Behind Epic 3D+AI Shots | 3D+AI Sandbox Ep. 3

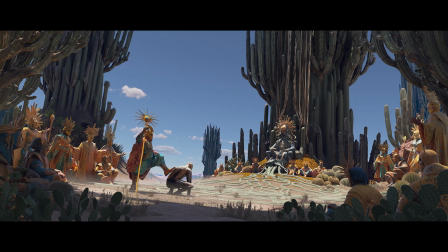The shadow gets a bit brighter again. not as bright as if there was no box at all but still noticeably lighter so yeah what happens here is that those boxes apart from blocking light also reflect or absorb light coming from the front you can see a comparison between two options if the material
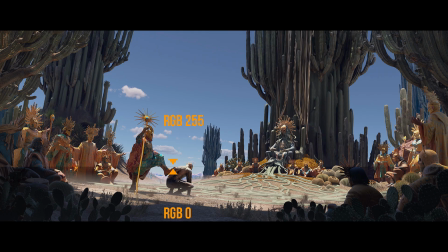is darker we get deeper shadows if the material is brighter everything gets brighter so if you think about it material
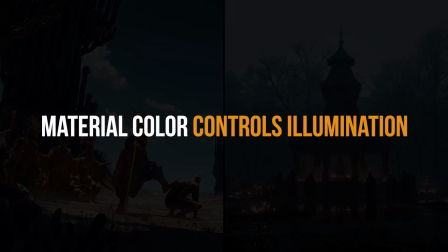color becomes a tool to control foreground shadows pretty cool trick to know yeah now moving on Next up,
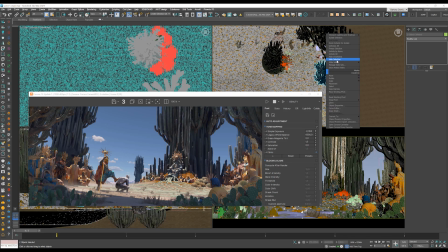I will hide some floating cacti one by one to show you what their purpose was. First of all, a few of them are here just to help with composition. They frame the corners of the image, but at the same time they serve another, more subtle purpose. They actually enhance the sense of depth. When the viewer sees the same object both up close and far away,
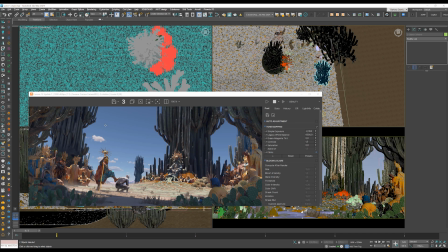it becomes easier to read the scale of the whole scene. and because we've placed cacti at
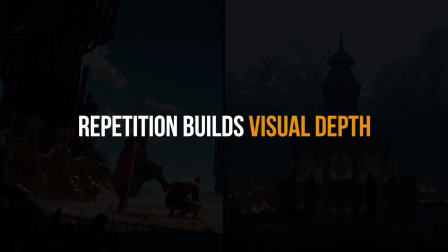multiple distances in the foreground midground in the background that kind of repetition really helps to sell the depth of the image and lastly some
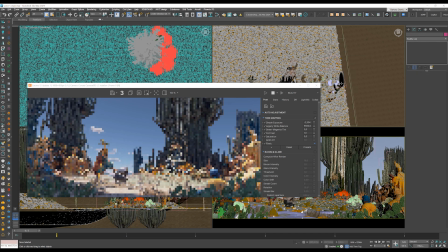of the cacti cast shadows in the foreground and all across the scene without them the scene looks flooded with light you know and the overall perception shifts completely it almost feels like we are in the middle of a dry extremely hot land and the air is really heavy and to be honest that's
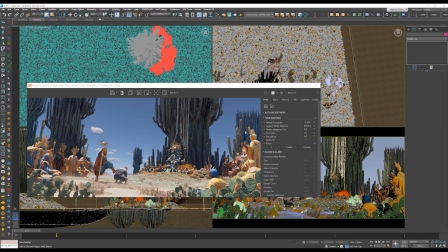not what we are aiming for. We introduced those additional shadows and personally we like to have some depth and very strong contrast in the foreground.
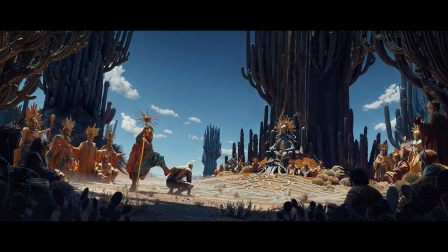Beautiful, that's the final image. There's a bit of post-production on top but we will dive into post-production two videos from now.
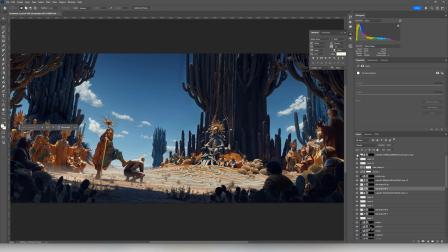That part leans into the AI style of things and today we are keeping it 3D. So yeah, stay tuned, there's more to come and with the lighting out of the way let me show you some cool compositional tricks that we used here.
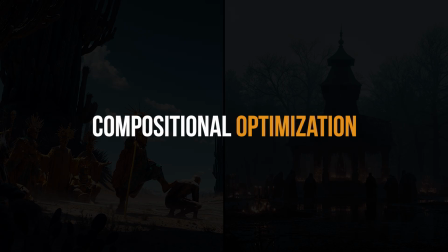We did a so-called compositional optimization, which might sound crazy, but let me break it down.
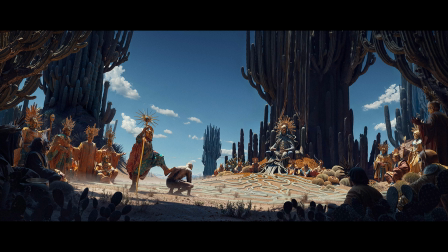In the final images, all the objects are carefully placed. If we were to draw some guiding lines, we can see that they form those circular shapes, especially as we move upward in the frame.
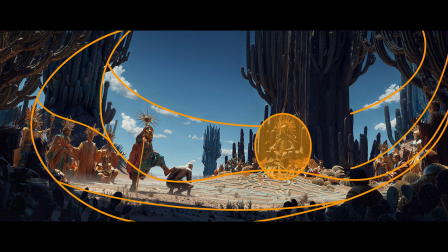There's also like the center of gravity in this image, which is near the monster and the character it's all kind of like a hidden geometry and it's incredibly powerful when your composition can be broken down to simple clean shapes like
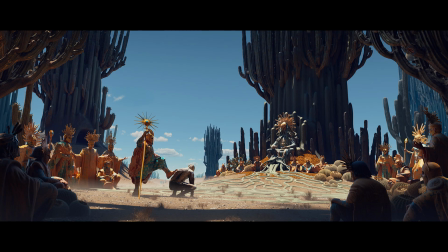that and interestingly enough that wasn't the case in the round one you can see that colors and the lighting are literally the same but in our opinion those tiny geometrical adjustments make a huge difference. This is before and after. Before and after. So yeah like compositional optimization.
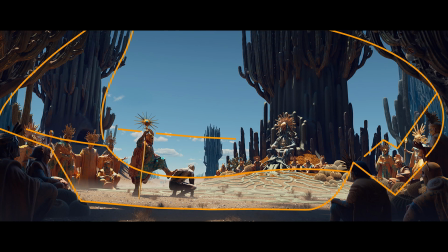When we overlay the same lines onto draft one you can clearly see they are there but not quite there yet and it was really about moving things left and right, testing, adjusting to find a perfect balance.
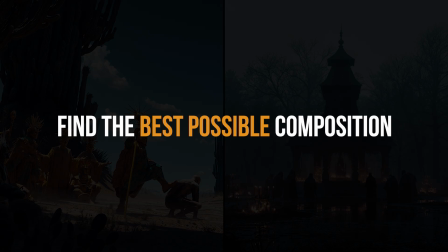Every image is different and it's like a puzzle you need to solve time after time so yeah that's something you can always keep in mind and if
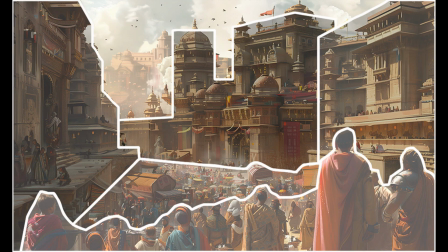you like to hear more ideas like this especially around composition and color be sure to check the 3d plus ai master class in the final chapter
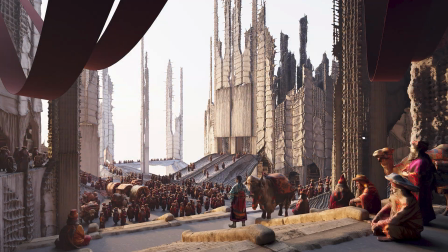we cover the silk rope image we are going literally from start to finish composition
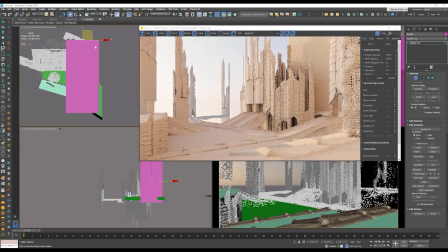research lighting time lapses like all that kind of stuff without skipping a single step
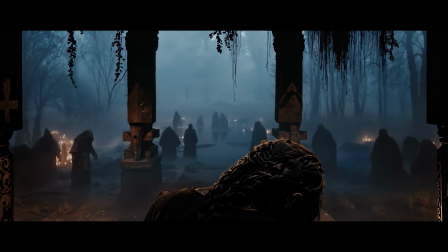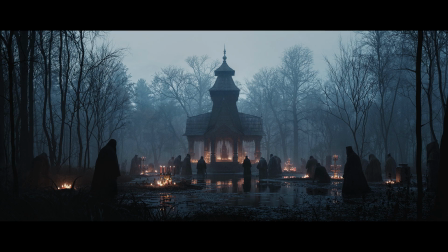beautiful halfway through now let's break down the second image and since we are on the topic of composition, let's start with some hidden compositional knowledge behind this image.
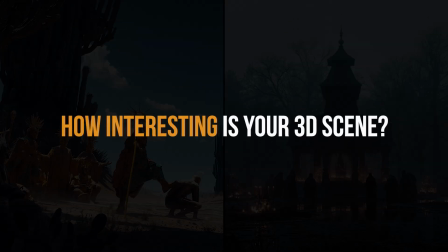So let's start with the so-called layout. And by that, I mean how interesting our 3D scene actually is.
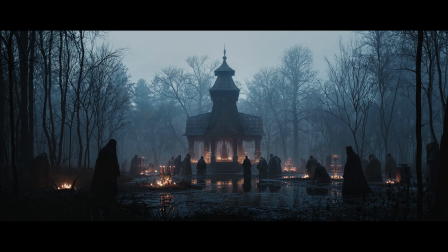Are there different levels of terrain? Are there curvy roads? Maybe some hills? Or dramatic elevation? Do we have any of that here? Well, no. All we have is essentially this.
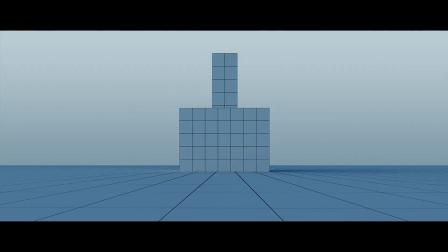We have a box on the plane, and in theory, this should be boring as hell.